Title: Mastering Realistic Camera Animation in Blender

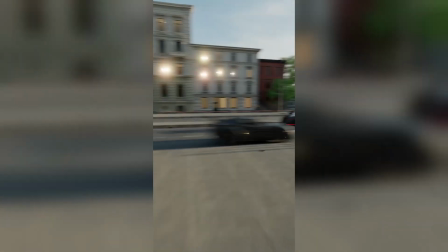You've got crazy fast animated third and first person movements like your own character controller.
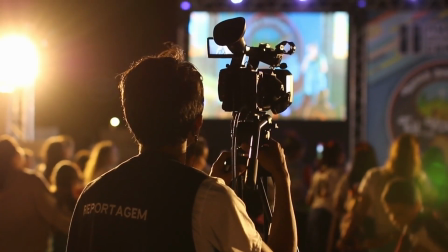It's probably the easiest way to create realistic human camera walks.
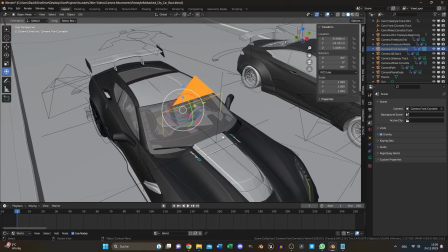Third one is the attached camera to an object.
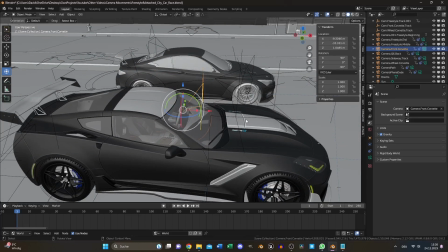Position the camera, select the object to be parented, then your camera.
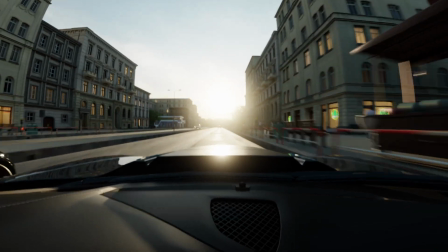Press Alt-P and choose Keep Transform. And that's it. If you want dash cams or body cams, this is the way to go.
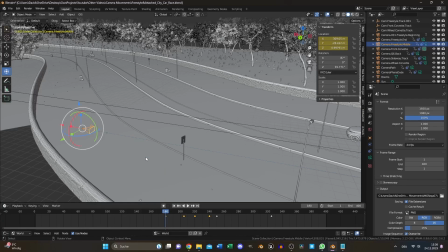And the fourth one is Freestyle. It's all about creativity. To create manual keyframes can be handy, but keep it simple. Starting with positioning the camera for main shots, like key poses in a character animation.
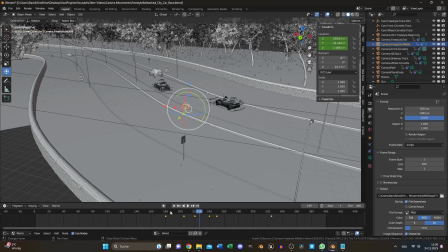Feel the motion you want to achieve when blending shots and use fewer keyframes for smooth animations.
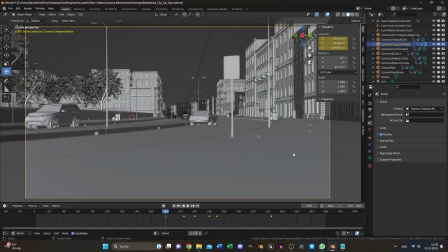But avoid overcomplicated movements as it's easy to mess up smooth motion.
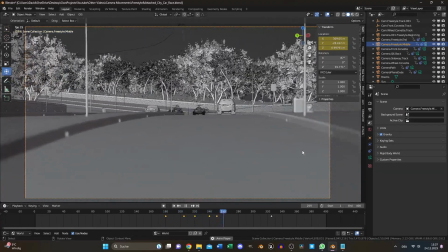Additionally, you can lock the camera to focus on a specific object, making it easier to control the movement.
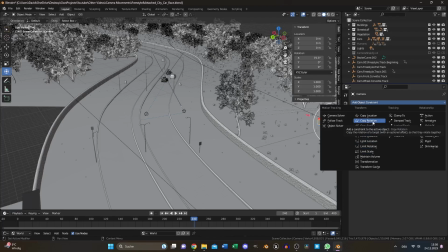Select your camera, add the track 2 constraint, and choose your target.
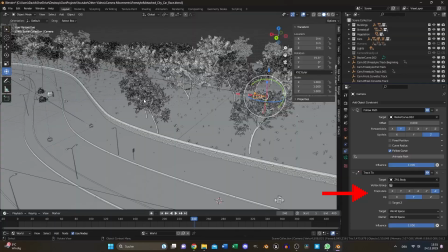If the direction doesn't match, adjust the axis.
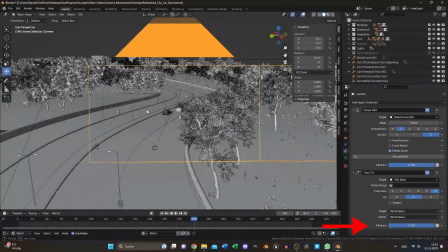Animate the influence slider if you want your camera to track an object for a specific duration.
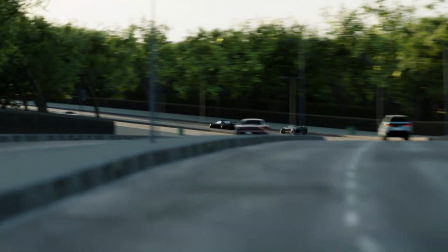And of course, you can combine different animation styles to create unique looks. Once your camera movement is set, we are not done yet.
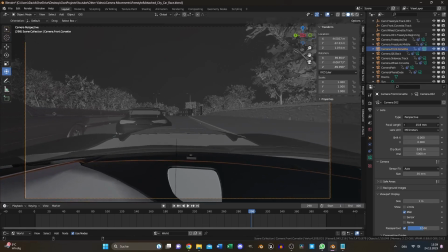Check your focal length and sensor size to match a real camera.
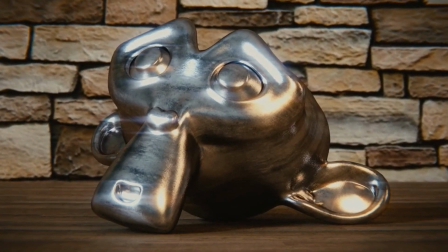Longer focal length compress the background, while shorter focal length widens the field of view and depth perception.
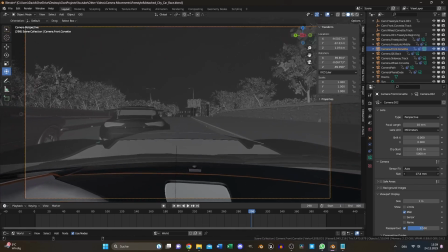Sensor size determines the equivalence of focal length and impacts low light performance.
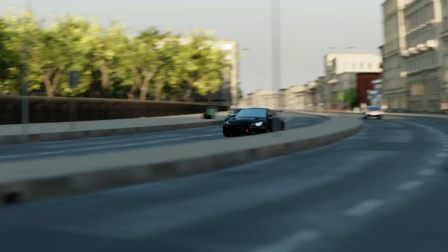Fine-tuning these settings allows you to mimic specific camera characteristics. Lastly, add camera shake.
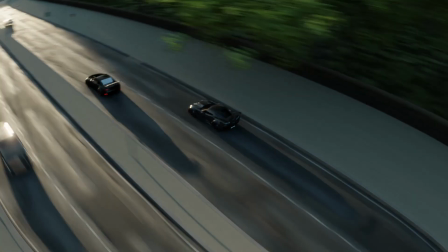It's crucial for a sense of realism. Depending on your scene, you may need more or less, but you need it.
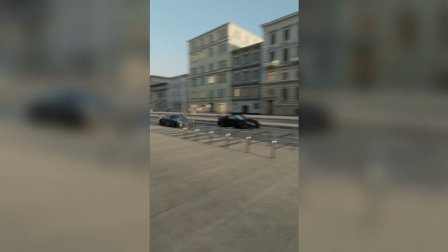Especially dynamic scenes benefit from this. There are two ways to create it in Blender, as far as I know. The simplest one is to use the free add-on called Camera Shakify.
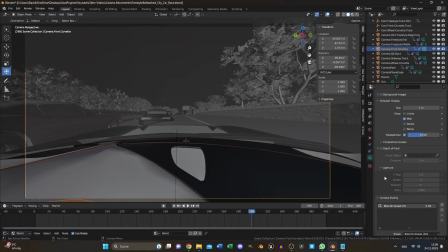To use it, select your camera, open the drop-down menu and press plus. Choose a preset and tweak the settings to fit your idea. You can blend multiple presets together, but don't overdo it.
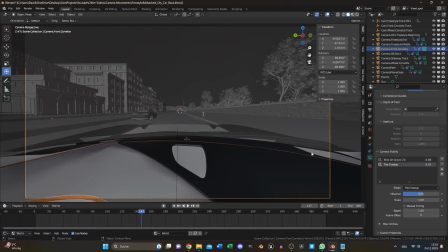However, you don't have 100% control over it. That's why you can also create manual shake.
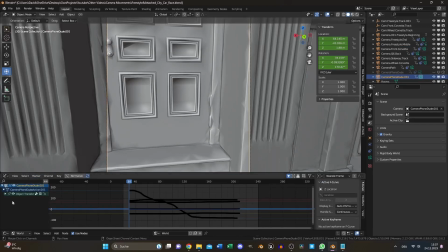Select your camera, open the graph editor, and open object transformations. Select one, go to modifiers and add noise. Adjust the scale and strength for a natural shake.
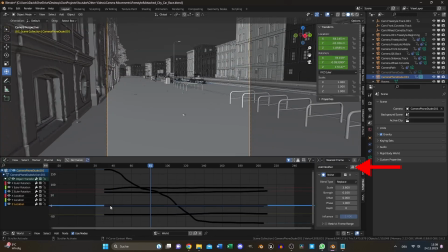Copy the noise modifier if needed and paste it on the next location.
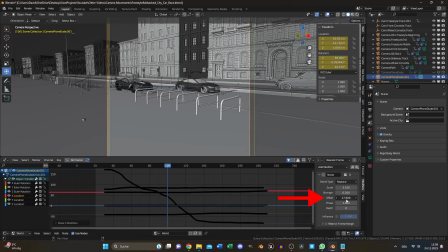But don't forget to change the offset to avoid generic movements.
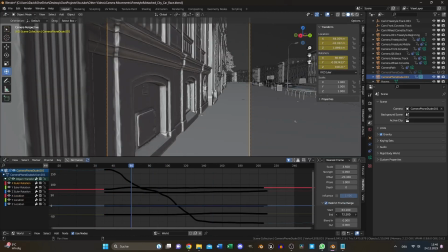Enable restrict frame range to blend the camera shake to specific timestamps or between multiple ones.
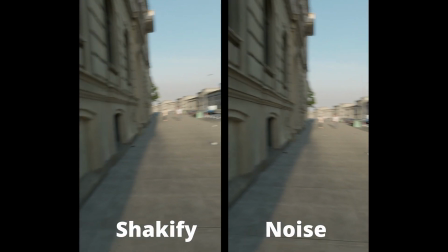Keep in mind real camera movement to create realistic noise-based camera shake,
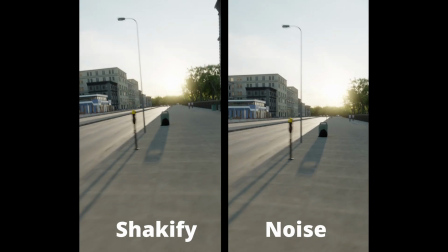and if you have additional points to consider, please share them in the comments below.
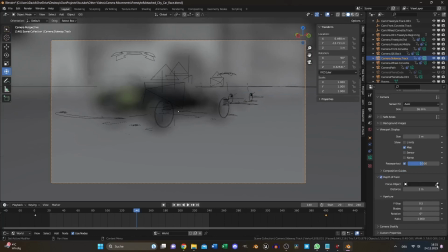Now, enable depth of field and select the object or scene that needs to be in focus.
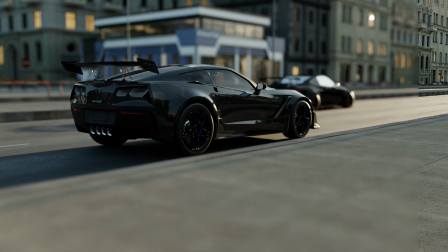It gives your final render more dimension and directs attention to the right place. Motion blur adds a great sense of speed and is crucial for achieving realism, especially in animations.
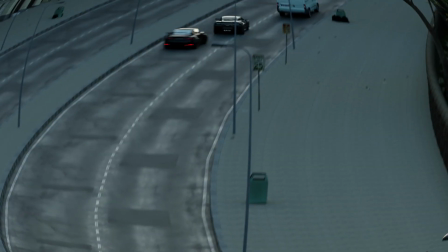In addition to these points before rendering, there are some to cover after the rendering process.
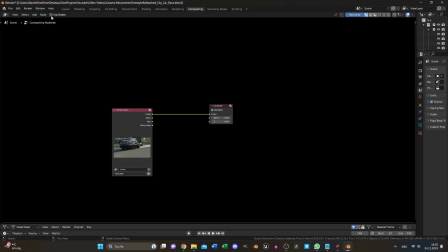To access post-processing in Blender, enable Use Nodes in the Compositing tab. Press Shift A and search for a viewer node to see your final render. This also works for animations.
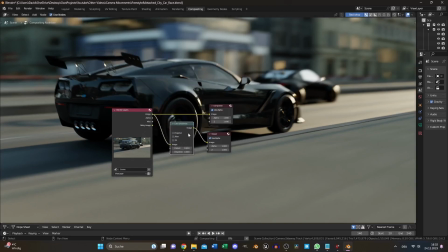Several nodes can be useful for different effects. Depending on your focal length and sensor size, you need lens distortion.
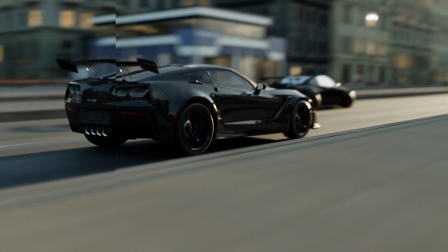It's necessary in many situations and can be set up right here.